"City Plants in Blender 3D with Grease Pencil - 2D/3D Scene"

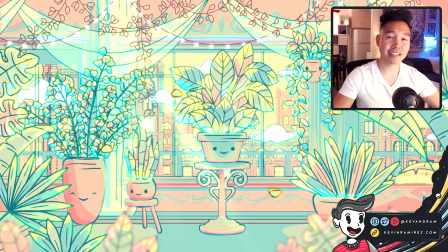[0:00]
Hey everyone, it's Kevin. I just finished this Happy Plants piece I made in Blender 3D and I wanted to walk you guys through the creation of it. This was actually the first Blender piece I live streamed on my Twitch channel.
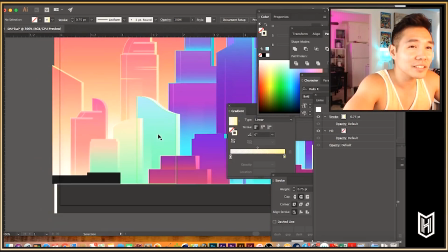[0:12]
Before I would generally stream Adobe programs or handmade crafts so when it came to streaming a 3D program, I wasn't sure how my computer would perform.
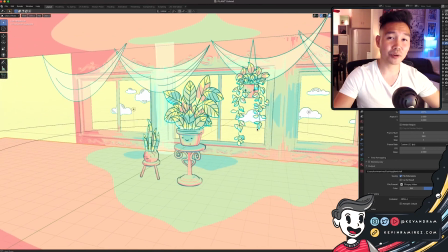[0:20]
The intent was to create something simple so I could test it out and monitor the performance.
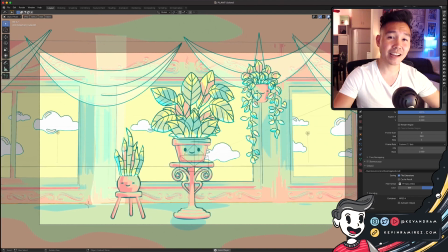[0:24]
So, initially, I stuck to very slight animations and the scope of this scene was a lot smaller.
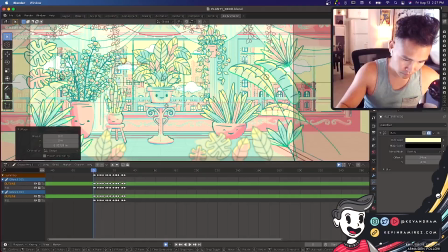[0:30]
But as I ironed out the technical aspects and felt more comfortable with streaming, I decided to build upon this.
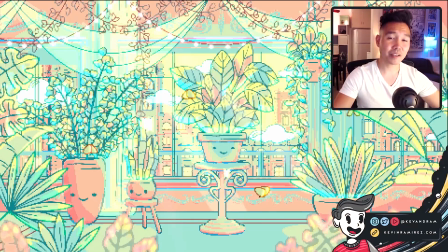[0:36]
I also wanted to try out a pixel artifact. I've seen some inspiring pixel art from 3D pieces made in Blender and I thought it'd be fun to test it out.
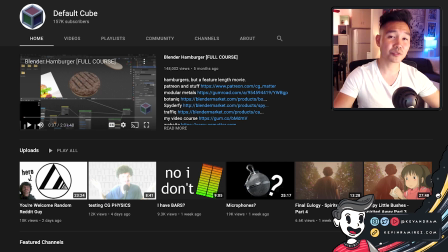[0:45]
For that, I referenced a tutorial from Default Cube that was really helpful. I'll put a link to his channel tutorial below.
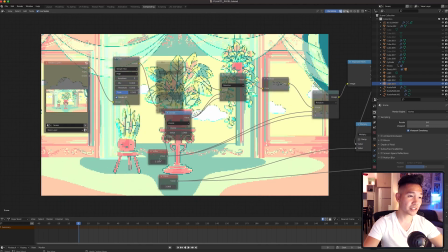[0:51]
How this works is that you create the piece first and the pixel effect is done using compositing nodes. You can size up your piece and scale it down to where it retains that pixel look. Adjust the size of the pixels, decrease the colors to look authentic, etc.
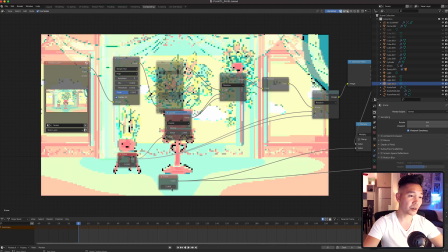[1:07]
The effect was very versatile so I thought it might work with a simple scene like this one.
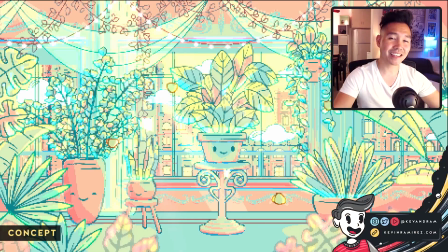[1:12]
For the concept I really didn't have one fleshed out but because I was thinking something simple I immediately thought of a plant and then went from there.
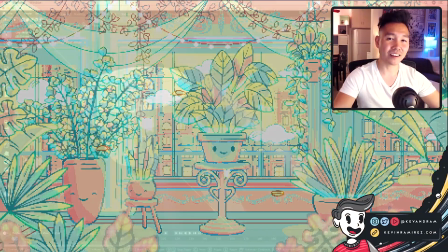[1:20]
Then I kind of brought in more elements as I went along. So I started off with this middle plant here.
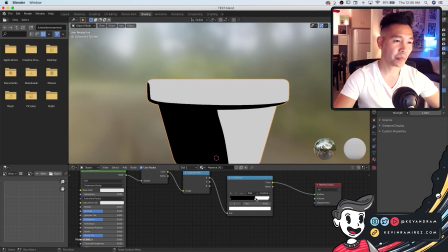[1:26]
This was created with a combination of meshes and grease pencil. I first modeled the plant and then applied a toon shader on it.
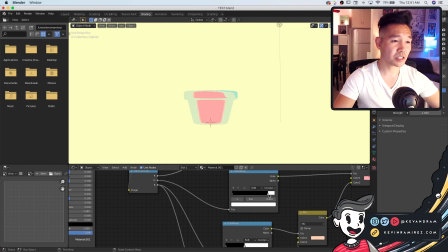[1:33]
I wanted to go for a limited and contrasting color palette so I picked pinks, green blue hues with yellow as a highlight.
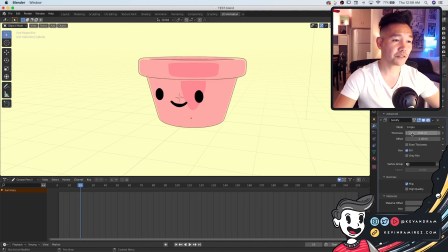[1:40]
To add the outline, I created a shader with a diffuse material and used a solidify modifier to help.
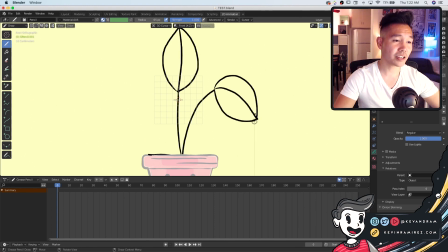[1:47]
Then with the pot completed I drew the actual plant with grease pencil.
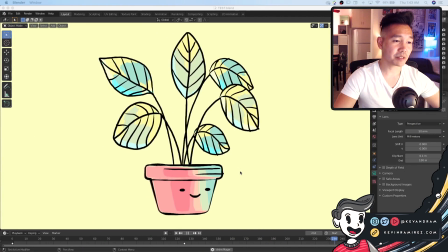[1:51]
I drew the leaves in differing Y planes to give it some dimension and put them on separate layers and animated them.
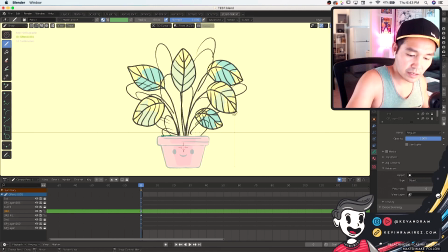[1:57]
I've repeated the same process for the other two plants.
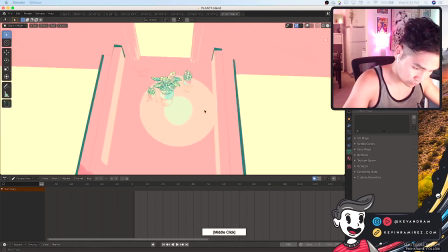[2:00]
I picked a snake and pothos plant for some design variety and I differentiated the height and positioning of those plants to make the arrangement interesting.
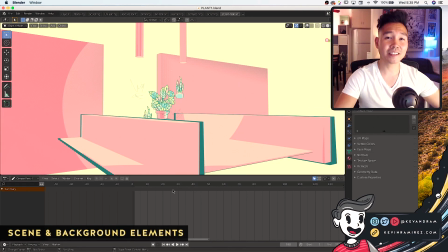[2:09]
By this point I was starting to get a feel for an actual scene.
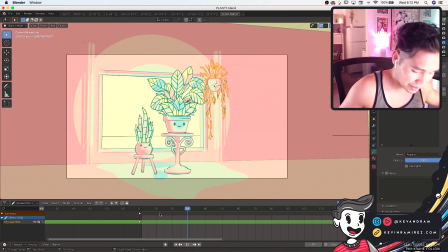[2:12]
I created some furniture pieces like this table and stool and thought an apartment environment for them to be situated in would be appropriate.
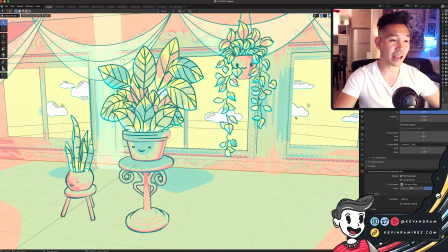[2:20]
I added a wall with three large windows to give the scene some depth and added some ornate design elements with beveled curves to accentuate them.
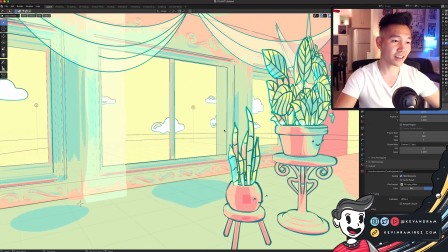[2:28]
I also added some grease pencil clouds and drapes for more detail. And this is where I initially ended and completed the piece.
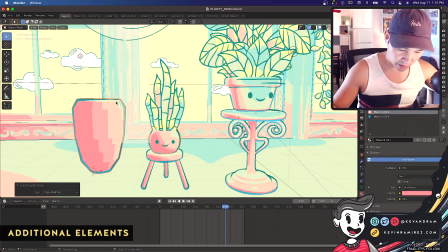[2:35]
When I revisited it, I decided to bring in more plants and design elements in the background and foreground.
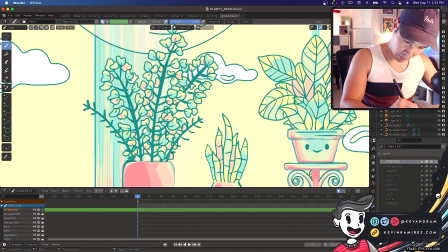[2:41]
The piece was starting to feel more like an illustration, so to compliment the arrangement of plants already there,
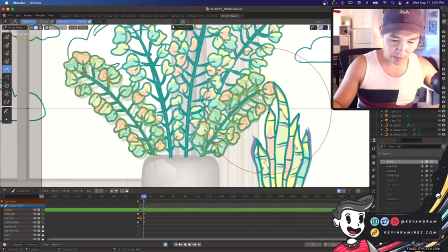[2:47]
I added a taller and fuller plant on the left and a stubbier and wider plant on the right.
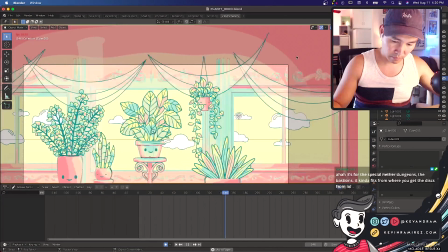[2:52]
Again, picking other plants for variety. Also the plants all have the same face but at different offsets.
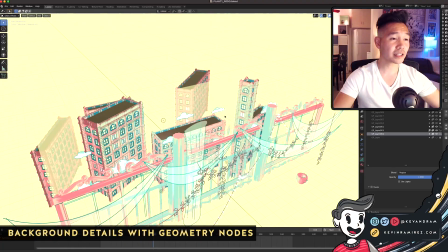[2:59]
The city buildings in the back and the string lights were actually created using geometry nodes.
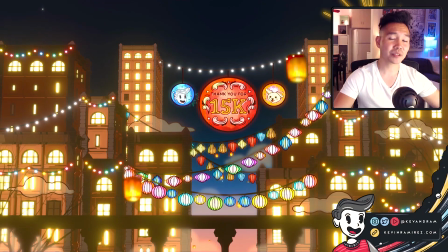[3:03]
If you've seen my procedural city animation, these elements were taken directly from that but recolored to fit the look of this scene.
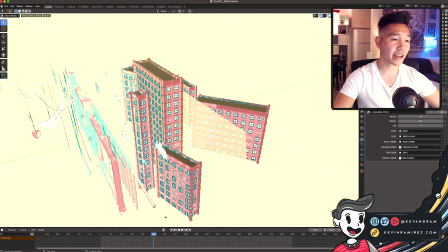[3:10]
I situated the buildings to fit appropriately from the camera angle, and since these buildings were procedural,
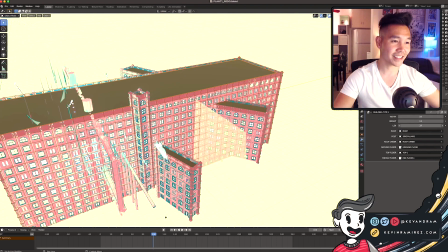[3:17]
that helped with adjusting the height and width to work with the scene. To mimic depth, I created these grease pencil planes,
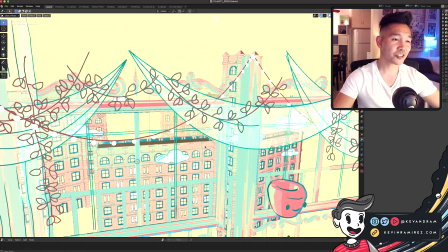[3:23]
colored them the same color as the background, and adjusted the transparency to make it look like some buildings were further away.
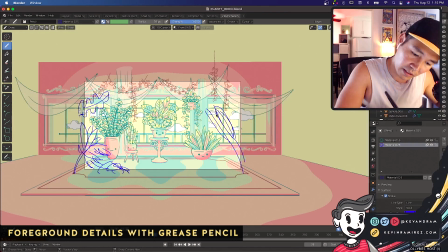[3:29]
The elements in the foreground were all created using grease pencil. I included a variety of banana, monstera, and palm leaves here for some design variety.
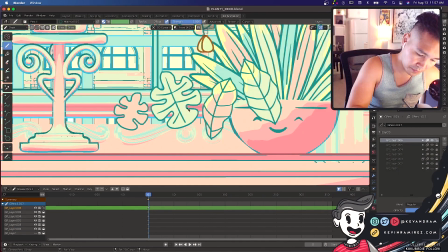[3:39]
I also colored them according to the existing palette, but made most of them that pale green to balance it out.
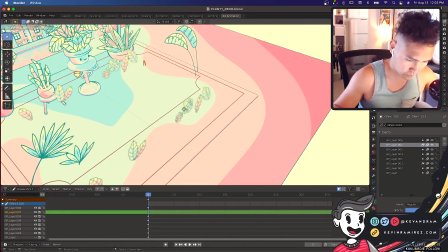[3:45]
The plants closest to the camera also have a blur effect on them that goes by depth of field.
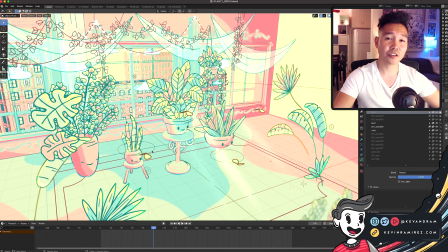[3:50]
This is actually a grease pencil effect that you can toggle on or you can blur them manually. The leaves are also on different planes in the Y and they're animated very slightly so that it's cohesive with the rest of the elements.
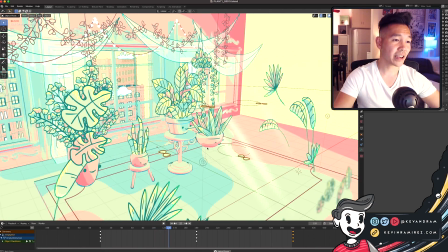[4:03]
To repeat their animations, they have time offset modifiers on them.
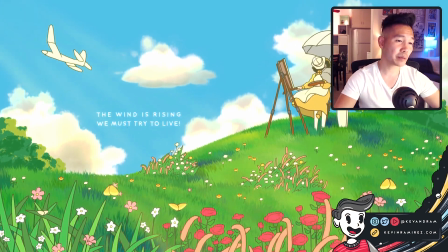[4:07]
The butterflies here were actually taken from a very early piece I did a few months ago inspired by Studio Ghibli.
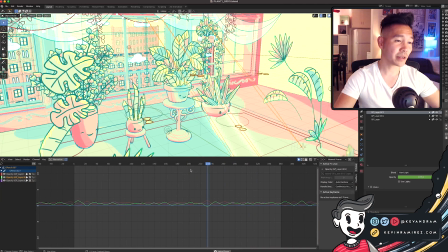[4:14]
Basically, the wings are made in grease pencil and parented to a simple mesh. Then the mesh is parented to an empty and the empty rotates to mimic flying around. I also included three light streaks here. These were grease pencil lines that are blurred through the effects panel and have a hard light blending mode on the layers.
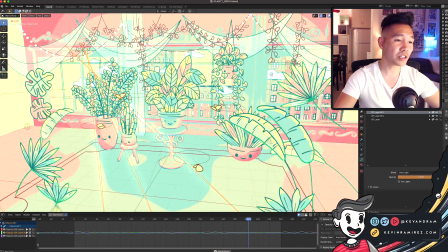[4:32]
I then animated their opacity and applied a noise modifier on that so it could fade in and out.
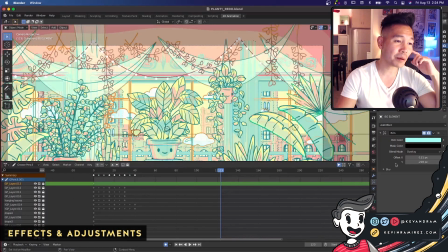[4:38]
For effects and adjustments, I have rim applied to all the grease pencil elements in the scene. However, the colors range from pink to blue to light greens for some variety. They also have a noise modifier to provide some ambient movement.
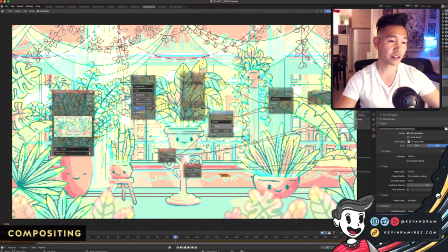[4:52]
To amplify those rim effects, I have a glare compositing node set to simple star and this is where I also included the pixel compositing effect I previously talked about. In the end, I ended up liking both results but I think I preferred the piece without it. I might test this effect with another piece in the future.
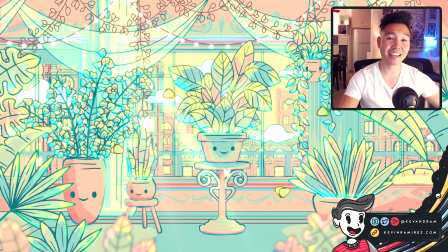[5:10]
And that's it for this video, thank you guys so much for watching and thanks so much to everyone that joined the livestream at some point. This was a lot of fun to do and having people there made it even funner. If you guys have any questions or have any comments or tips, feel free to let me know or reach out to me on Instagram. Thanks again and see you guys next time.